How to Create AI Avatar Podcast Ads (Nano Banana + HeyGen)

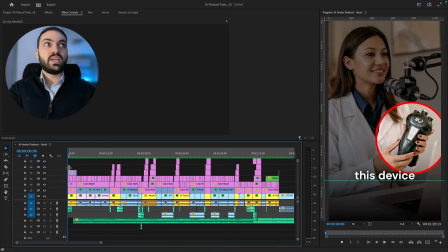4:00 But as you can see, while we watch it like this,
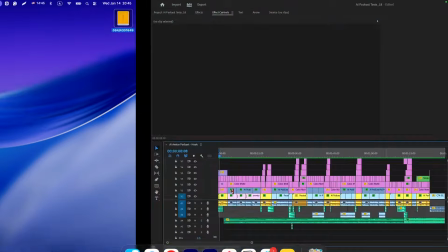4:04 when we grab the attention to the things that are not her mouth, it's much more realistic. So I added this,
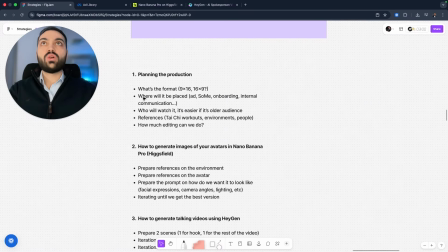4:13 but I will go into post-production at the end of the video once I explain you how to brief Nano Banana and HeyGen and how to create these videos.
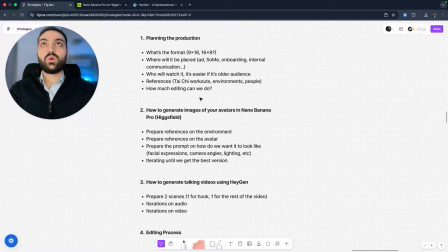4:21 So how to create images of your avatars in Nano Banana Pro. We're going to use that model, Nano Banana Pro. It's available on Higgsfield. So you will create an account there.
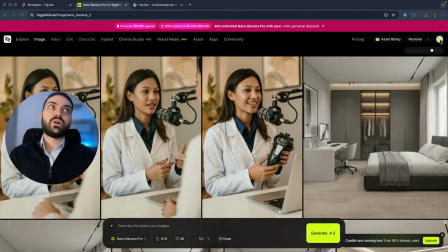4:34 You will pay, I think I paid maybe around $20-30 per month for the basic package.
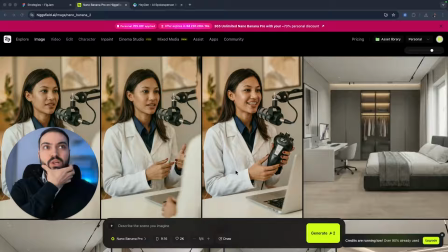4:40 And I already used all of my credits, so I'm probably going to upgrade to the next level. I think it's about $80 per month, and you have pretty much unlimited credits for some basic use on ad production. So what I wanted to do here, I wanted to create an ad for a cryotherapy product called Sub-Zero.
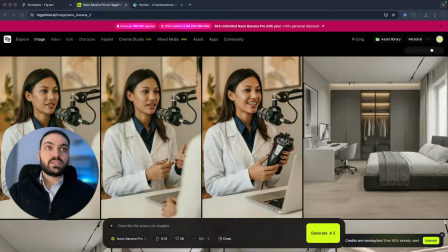4:59 That's a product of one of my main clients, America Cryo. And it looks something like this.
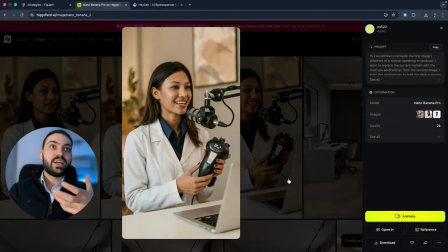5:04 It looks like a small handheld device. It looks pretty much exactly like this. And let's go over the prompt to see how did I brief AI to create something like this. So I said, hey, I would like to recreate the first image I attached. So this is the first image that I attached.
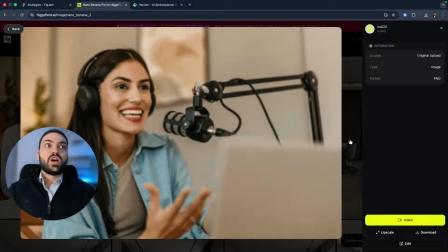5:22 I found it on Google, so I searched up podcast woman.
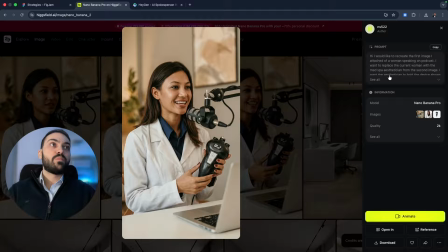5:28 So I would like to recreate the first image I attached of a woman speaking on a podcast. I want to replace the current woman with the med spa esthetician from the second image. So this is the second image that I imported. I want the esthetician to hold the device shown in the third picture.
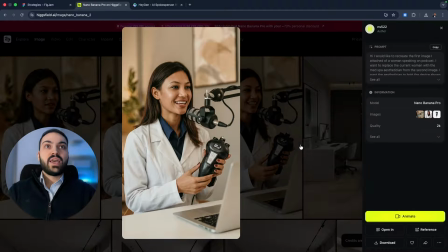5:46 So this is the third picture of my device. And as you can see, the result is phenomenal.
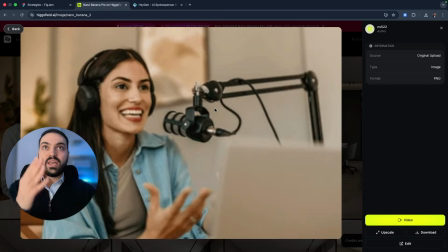5:52 It's really, really amazing, because even though this image was very low quality,
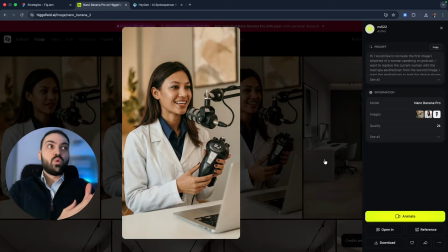5:57 even though this woman wasn't present on the first image, even though we briefed it to create the image of her holding this device, it did an amazing job. Make it photorealistic as it was shot with a mirrorless camera and the usual high quality production of a podcast.
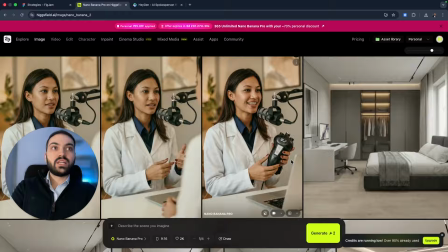6:16 And I loved the first result, and I used this same exact image for the hook of the video. I wanted to have that visual hook with her holding the device in the hand,
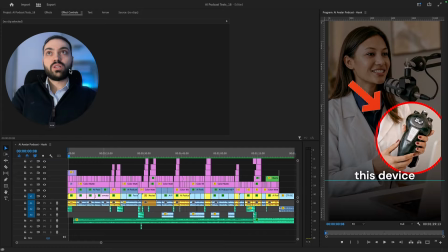6:28 because the device is interesting, especially for our target audience who are med spa owners, 45+ year old women. It really grabs the attention, especially once we edited it like this.
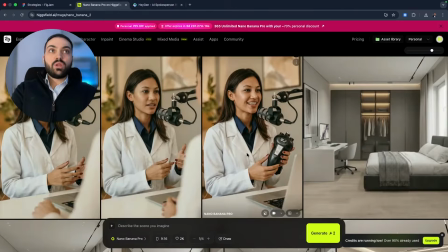6:40 It really is something that will make the viewer stop and watch the video.
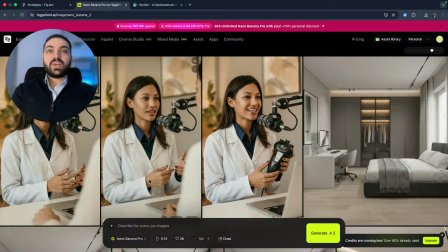6:45 The second prompt I did it because I wanted to have two different scenes. I didn't want her to hold the device during the whole podcast, because it wouldn't be natural for someone to have the device during the whole podcast. So I wanted to create a different
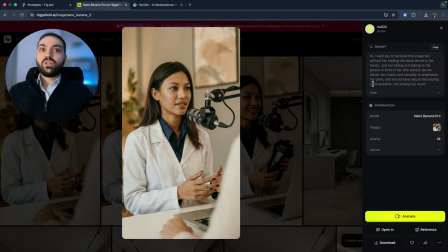7:03 image of her where she is just holding her hands like this, and then she can articulate with her hands. So I said, hey, I want you to recreate this image, but without her holding the black device in her hands, just her sitting and talking to the person in front of her.
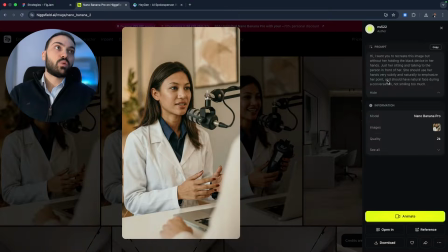7:18 She should use her hands very subtly and naturally to emphasize her point, and should have natural face during a conversation, not smiling too much.
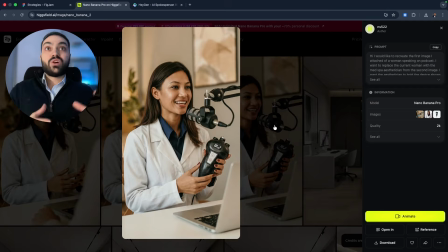7:26 Because on the first few seconds of the video, I wanted to have her smile, I wanted to have her hold the device,
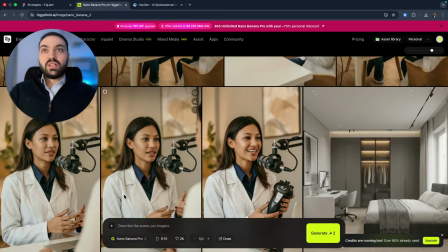7:32 but during the middle section of the podcast and the reel, I wanted her to be
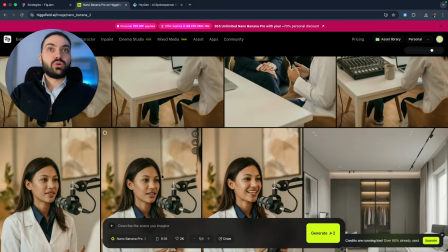7:40 normal as she was just talking during a podcast. So once we created that,
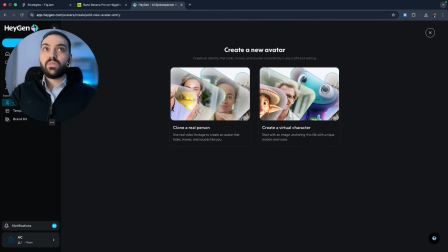7:45 I went into HeyGen to create a quick script for her and to create an AI avatar in HeyGen.
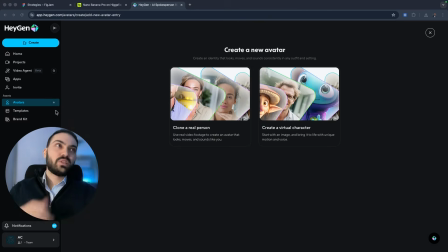7:53 So we will go to HeyGen. We will need to create an account there. I think the subscription is about $50 per month.
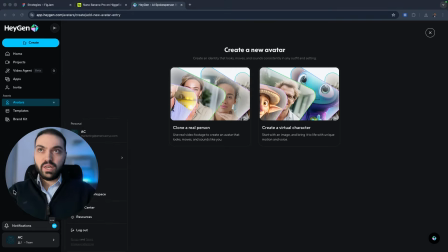7:59 I have a bigger one, which is about 80 or 90, but I think you can get away with the 30 or 50 per month, and you will have I think 1 hour or 2 hours of avatar generation,
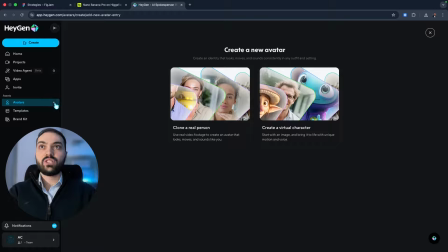8:13 which is more than enough to create a few ads like this. So you will go into avatars here, you will click the plus button, and then it will open up this page.
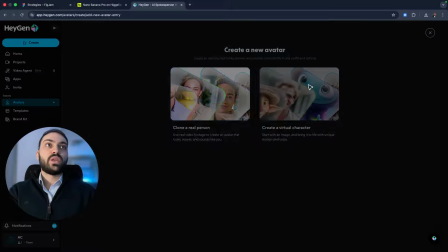8:22 You'll go and create a virtual character by uploading a photo, and here you need to add your photos.
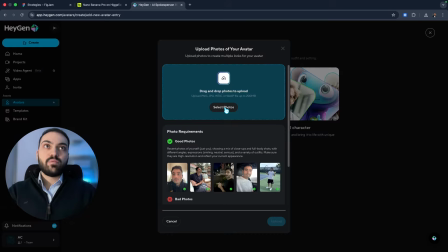8:29 So there's a very big reason why we need to have two different images. One image will be for the hook, and the second will be for the rest of the video. I did the same for the podcast host, because once I introduced the podcast host in the video,
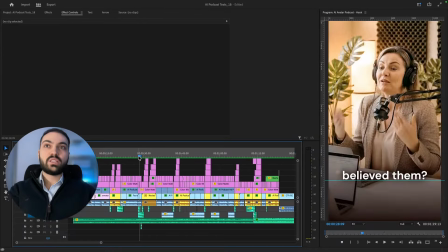8:47 that is at this place, I wanted to have some twist in the story. I wanted the podcast host to sound skeptical about the interviewer.
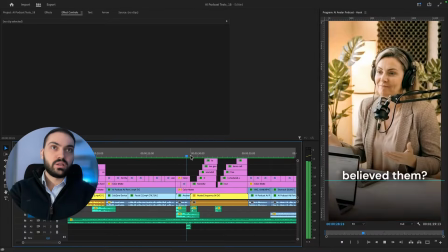8:58 And just let's listen it for a few seconds.
And you believed them?
I wanted to have that sarcastic feel, like, and you believe them, really? And I also added in post-production a little smile at the end.
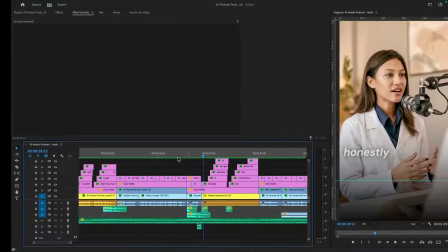9:11 Believed them?
And all of that adds to that emotional copywriting and emotional advertising.
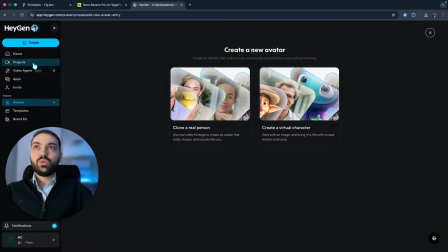9:19 So once you add those two images, you will then create your avatar, and it will look something like this.
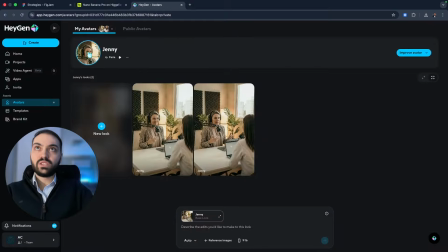9:25 You will go to avatars, and you will have your avatars. I have Jenny here, and I have Anna.
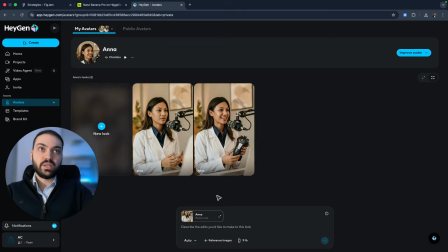9:34 So Anna is the speaker here. As you can see, we have two different looks. One look is her with her normal expressions, and one is with expressions of smiling face and holding the device. Once I did that, I went into create, and I chose video agent.
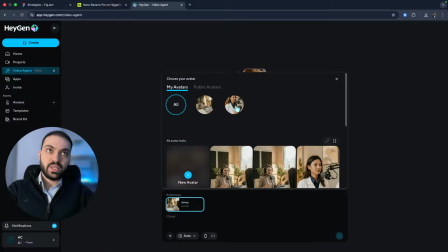9:57 and I chose here the reference, which was Anna, and I wrote the script.
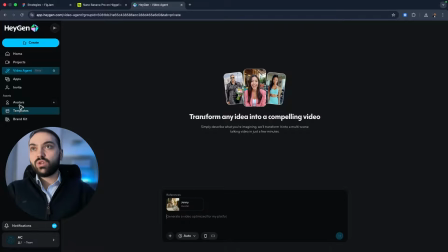10:04 You can also go here in avatars,
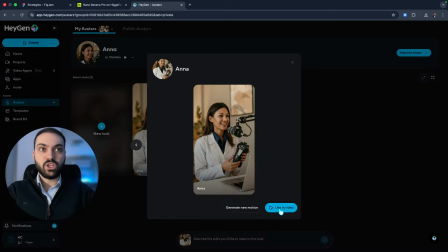10:07 select Anna, for example, use in video to have more options here.
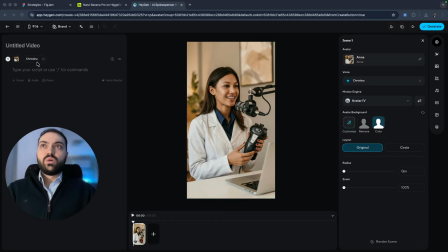10:13 If you go into this menu, so you'll have the option here to add the copywriting. You'll have some other options to choose the voice that you like, to choose the motion that you would like her to have, and this costs some extra credits, but it is worth it because you can then
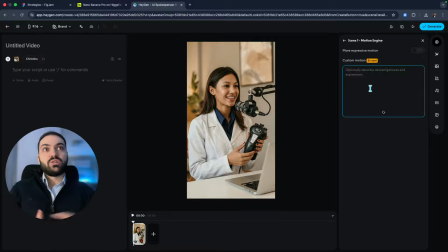10:31 guide whether she wants to move her hands a lot, whether she wants to stay still, whether she wants to smile more or not. So that's another tip that you can use. You can set up the background, to remove the background, to use color,
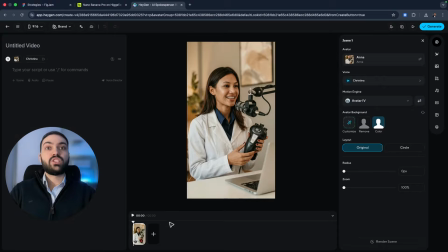10:46 but we don't want to change anything up because we already generated a great image that we want to use there.
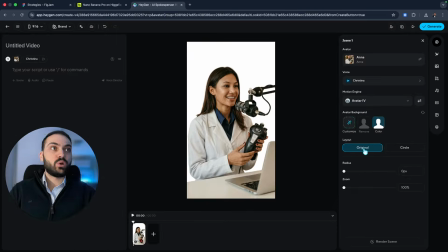10:52 But the background remover works very well, but we won't use it right now.
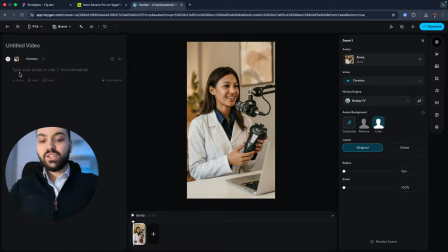10:58 So then you will write your script here. I did this script very quickly just so I can present something to my clients on what are the future possibilities and what we can use for future ads. So it took me maybe 45 minutes to produce the script for that.
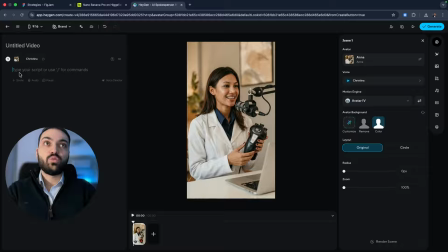11:14 I tried to create some story related to pain points of our target audience. I wanted to create a story that's going to be relatable to them, something that's going to be interesting to them to watch through the end of the video.
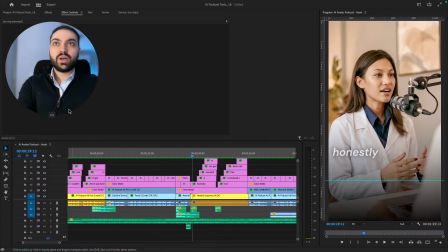11:29 So let's play it for a few seconds to analyze the copywriting a bit more.
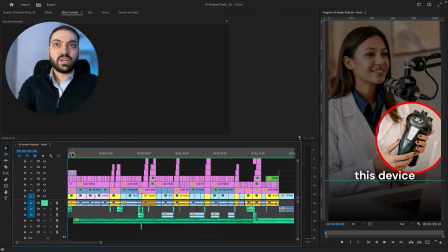11:34 So in the first part, I'm focusing a lot on curiosity.
So this device helped me save my med spa business.
So we're bringing up curiosity because people want to understand how can they save their med spa business.
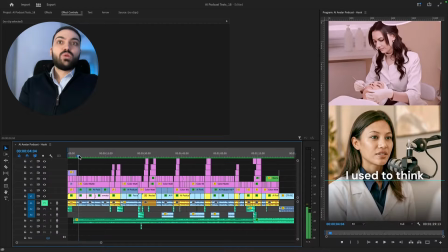11:48 And then we're going to I used to think.
So this goes back into psychology on what are the common false beliefs on how med spa owners are making money. So we have a few pain points here.